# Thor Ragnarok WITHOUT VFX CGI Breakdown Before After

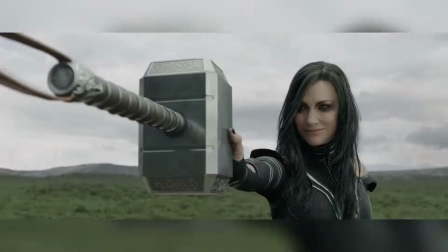When people watch a movie, they want to know who's playing the leading role, which actor is the hero, and who's the bad guy.
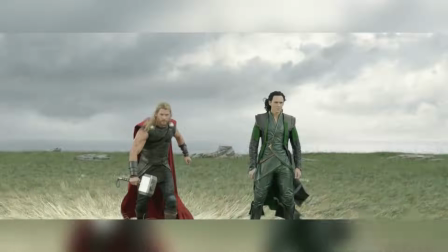But most people fail to see who actually has the biggest role in the movie, and that is the VFX.
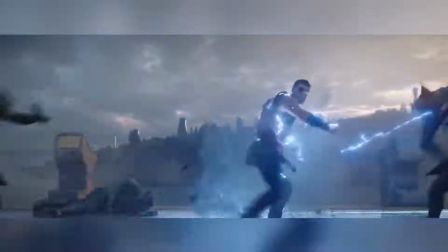The fact that their importance goes so unannounced is a measure of how well they do their job.
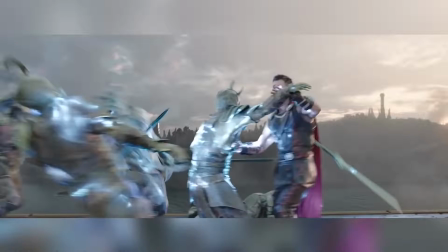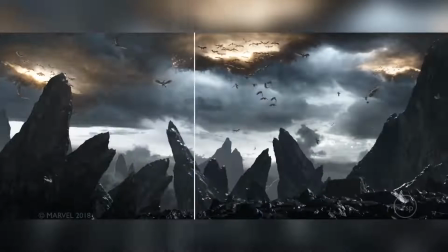Marvel superhero films are big budget, hyped up, action-packed, and over the top.
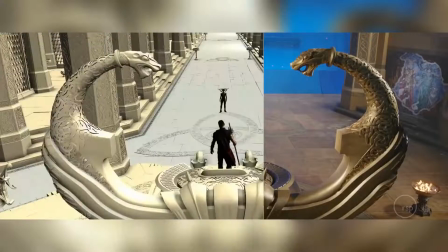Everyone wants to see them and everyone wants to take part in them, and in Thor Ragnarok, virtually everyone did.
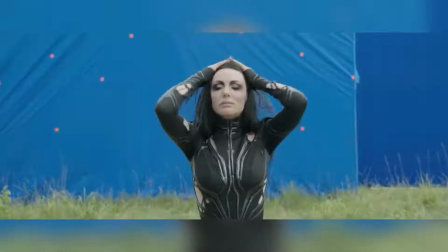Framestore, Industrial Light and Magic, Double Negative, Digital Domain, Image Engine, Rising Sun, Secret Lab, Rodeo Effects, Method Studios, Luma Pictures,
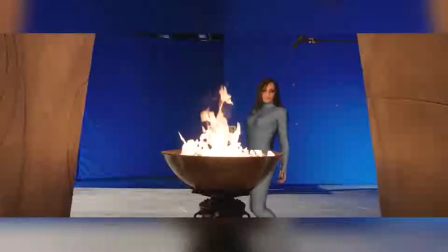Crafty Apes Exceptional Minds, Fin Design and Effects, Ilora, Perception, Technicolor, Trickster, and Whiskey Tree Studios.
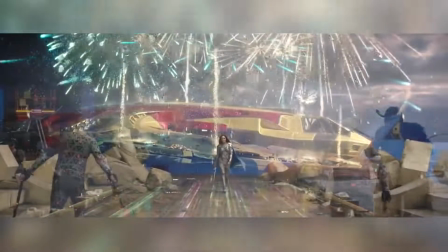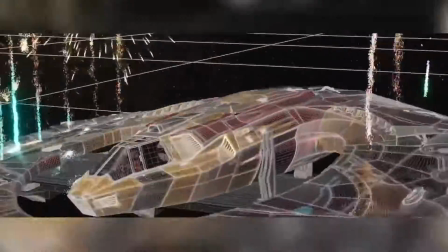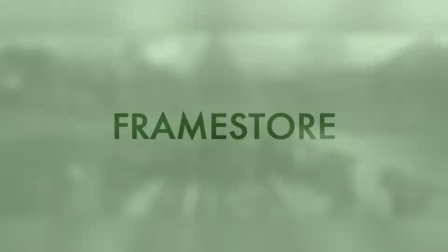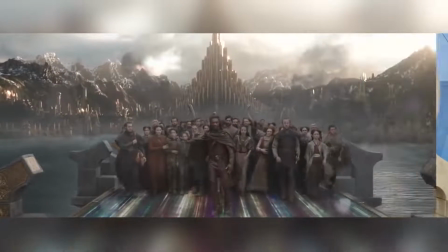Framestore provided 459 shots including CG characters, digital doubles, and a fully CG Asgard environment.
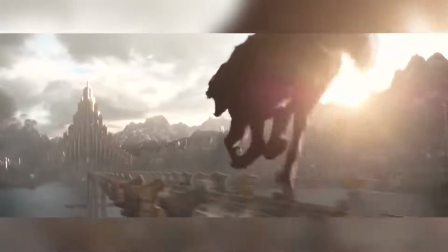Upgrading assets Double Negative built for Thor, the Dark World, Framestore built over 9,000 buildings,
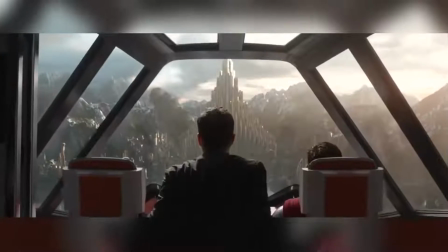which were mostly laid out by hand using their proprietary layout tool, Shambles, and their instancing tool, ForInstancer.
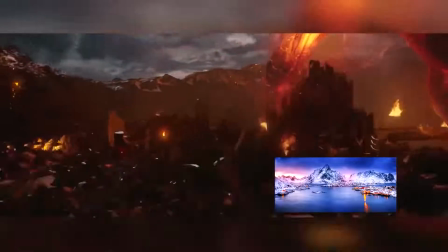Working from concept artwork and references of the Norwegian Lofoten Islands, the team sculpted mountains and created 2D digital matte paintings.
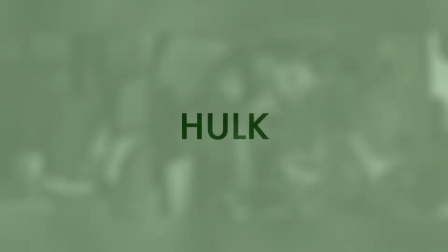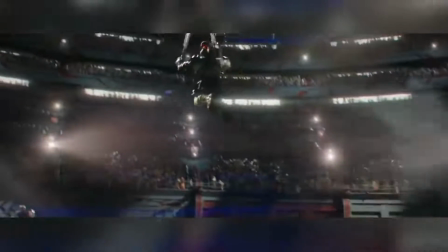Working closely with Industrial Light and Magic, Framestore attempted to create the best Hulk they possibly could.
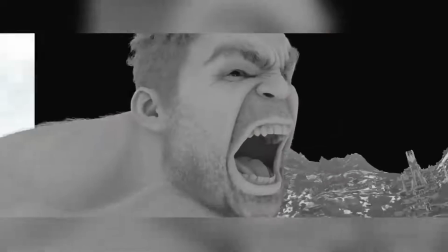Using proprietary tools like their Flex and Flesh Muscle and Skin tool, complex rigging, and keyframe animation, they brought Hulk to life.
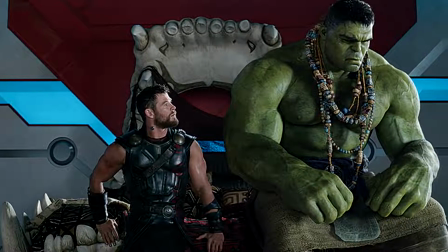However, Hulk's increased dialogue in the film meant that his facial features needed more detail.
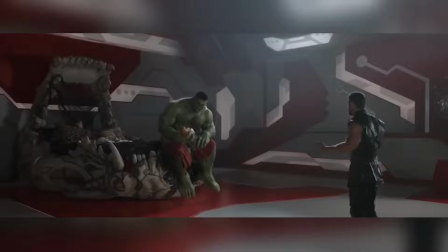Industrial Light and Magic built an entirely new library of Mark Ruffalo's facial expressions
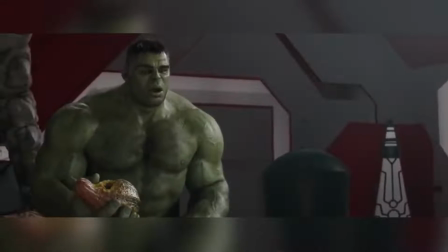that they captured using Medusa and provided Framestore with 90 different facial expressions.
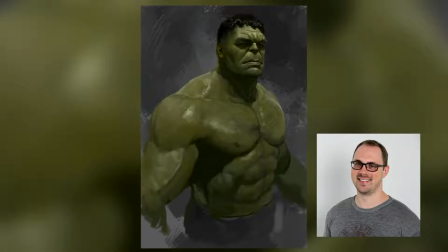Framestore then worked alongside Marvel's Hulk specialist and concept artist Ryan Maynarding to build the facial rig from scratch.
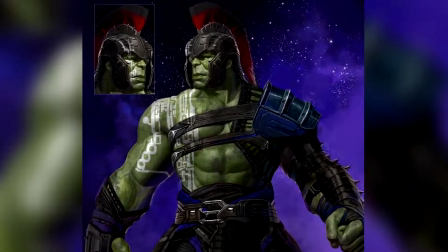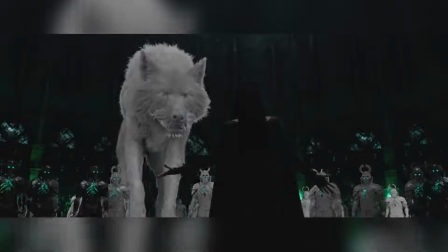To create Fenris, Framestore studied wolves and dog motion, reference material, and concept artwork.
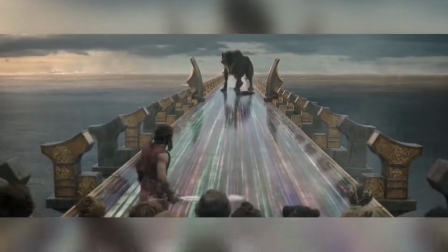They were originally going to make her transform from dog to giant wolf, before settling on just a giant black wolf.
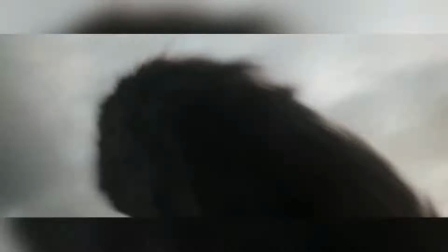Although the muscle rig and flesh deformation were challenging, her groom was the most complex part.
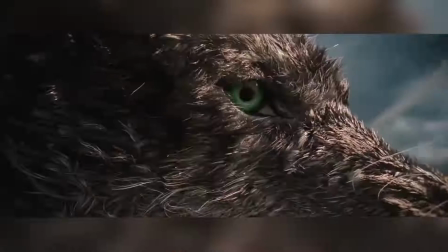Greasiness, bold patches, scars, dirt and debris, and clumping all had to be altered because she was fighting in water,
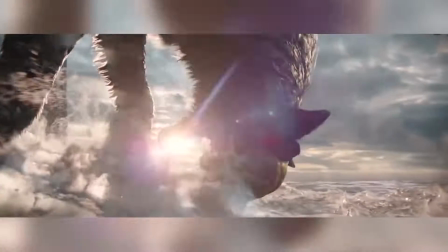and as she was getting progressively wetter, so was her fur groom, so it had to change.
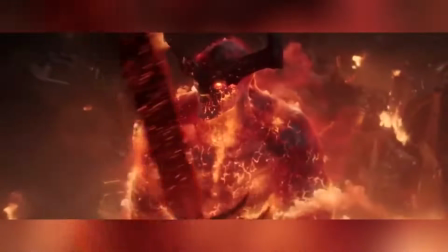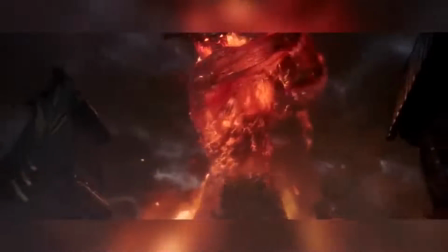The brief for Surtur included references to the sun, fire, plasma, and lava.
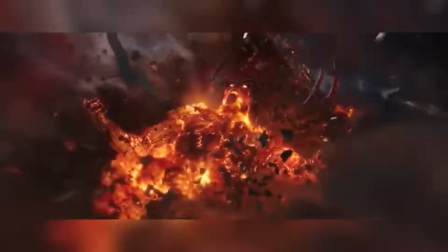He had to be a planet-sized titan of fire, but shouldn't appear to move slowly.
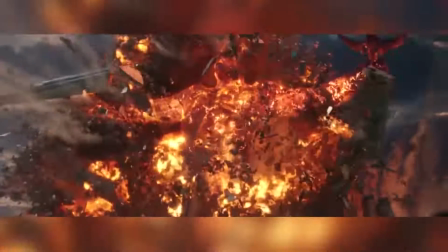So work on Surtur was basically all about balance. The animation team had to balance threat, speed, and scale,
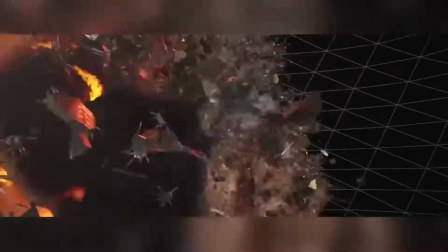and the shading team had to balance transparency and refractivity with surface complexity whilst still having a sense of scale and mass.
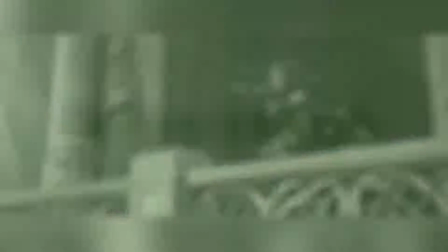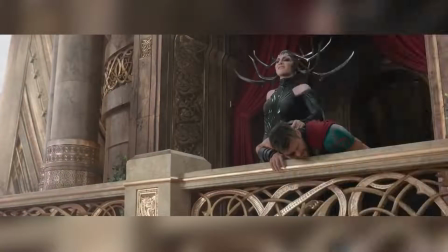Framestore also created digital doubles for Thor and Hela. For Hela, Cate Blanchett wore a mocap suit which was replaced with a digital version of her costume and a CG headdress inspired by the original comics.